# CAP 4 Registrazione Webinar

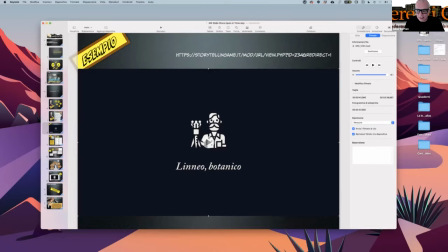28:50 Per questo motivo voi trovate che tutto il filmato è composto solo ed essenzialmente da icone e testi molto brevi e solo alla fine abbiamo tre immagini fotografiche,
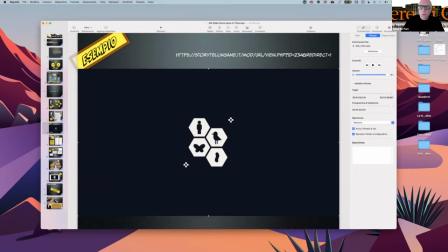29:06 ma si chiude con un'icona. Prima questione, perché solo alla fine abbiamo tre immagini fotografiche?
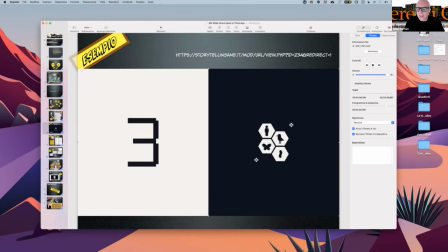29:13 Per un problema, un motivo al quale abbiamo accennato, se non ricordo male, abbiamo già accennato qualche volta,
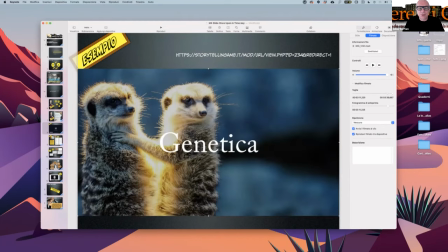29:20 e cioè che la bellezza dell'immagine fotografica, se si scelgono delle belle immagini, chiaramente,
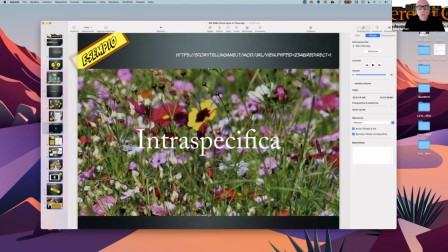29:28 cattura tutta l'attenzione. Noi non vogliamo che l'attenzione in un instant video iconografico sia catturata dalle belle immagini. Noi vogliamo che chi ascolta sia concentrato su che cosa?
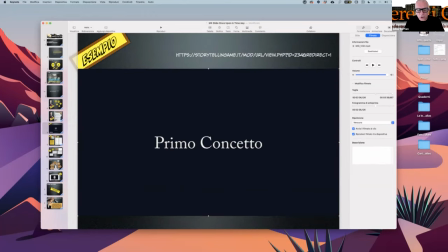29:44 Sia concentrato sugli aspetti nodali che
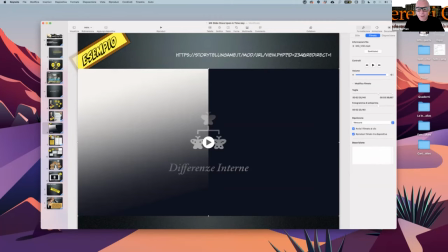29:50 vengono espressi all'interno del filmato.
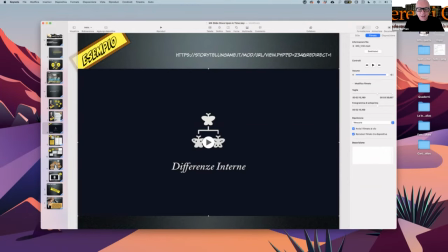29:55 Noi vogliamo che si resti su un piano dell'astrazione il più possibile e quindi che questo piano venga semplificato e non moltiplicato.
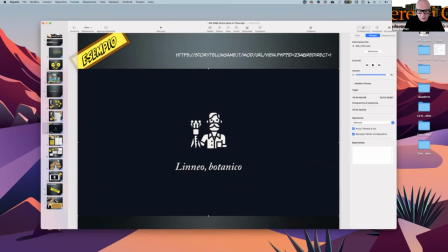30:11 Per questo motivo, un altro aspetto di un instant video di questo tipo è che la voce narrante non ripete il testo, o viceversa, il testo non è il duplicato della voce narrante.
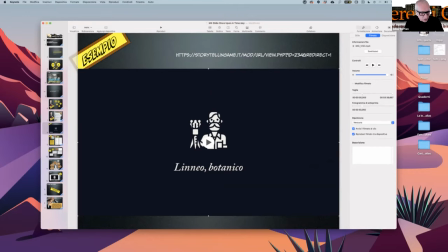30:29 Testo e voce narrante sono due cose diverse, nel senso che il testo esprime in modo estremamente sintetico, attraverso due parole e un'icona, quello che la voce narrante spiega.
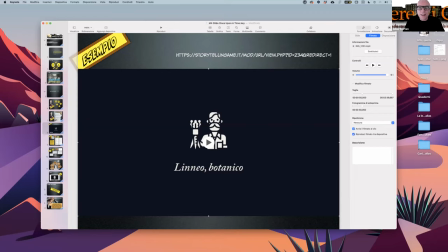30:46 Perché la funzione di spiegazione, la funzione di narrazione, appartiene alla voce narrante. Il primo codice dominante di un instant video, anche se non appare così, è la voce narrante e non le immagini che scorrono.
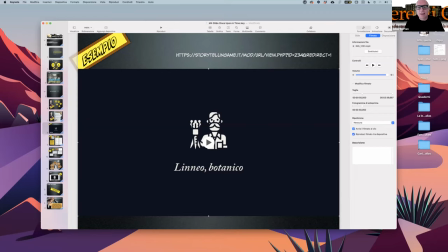31:05 Le immagini che scorrono hanno lo scopo di rafforzare e semplificare attraverso una sintesi simbolica ciò che la voce narrante racconta.
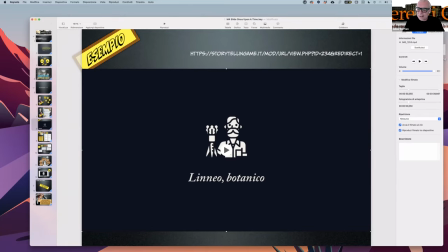31:20 Altra caratteristica di un instant video. L'instant video non si occupa di tutto, questo dura 3 minuti e 39 secondi da nero a nero.
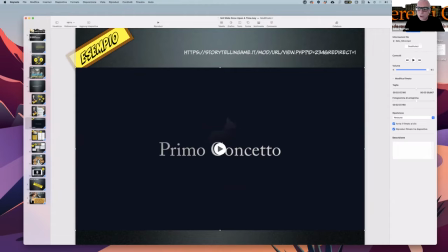31:35 Non si occupa di tutto. Piuttosto si creano diversi instant video se l'argomento da trattare è più complesso, ma si riducono a filmati della durata massima di 5-6 minuti, non di più.
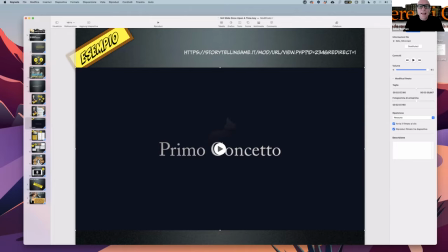31:57 Perché non di più?
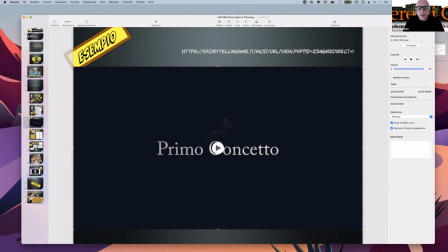31:59 Perché questo tipo di filmato è un filmato che richiede un grande sforzo di attenzione, proprio perché si concentra su dei dati e dei concetti specifici che risultano di difficile comprensione. Per esempio, io ho scelto questo.
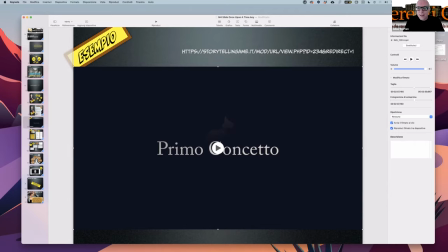32:17 Ho scelto questo perché io ho visto, per esempio, con ragazzi giovani tra i 15 e i 19 anni, che questo tipo di concetto è complicato per loro da capire.
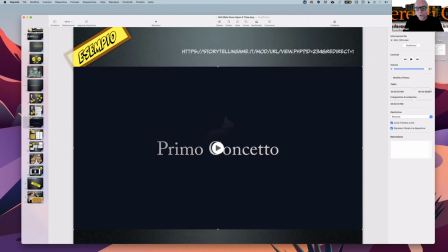32:35 Altri invece no. Quindi noi dobbiamo scegliere appunto quelle cose particolarmente, diciamo così, difficili da far passare. Quindi per questo motivo deve essere ridotto.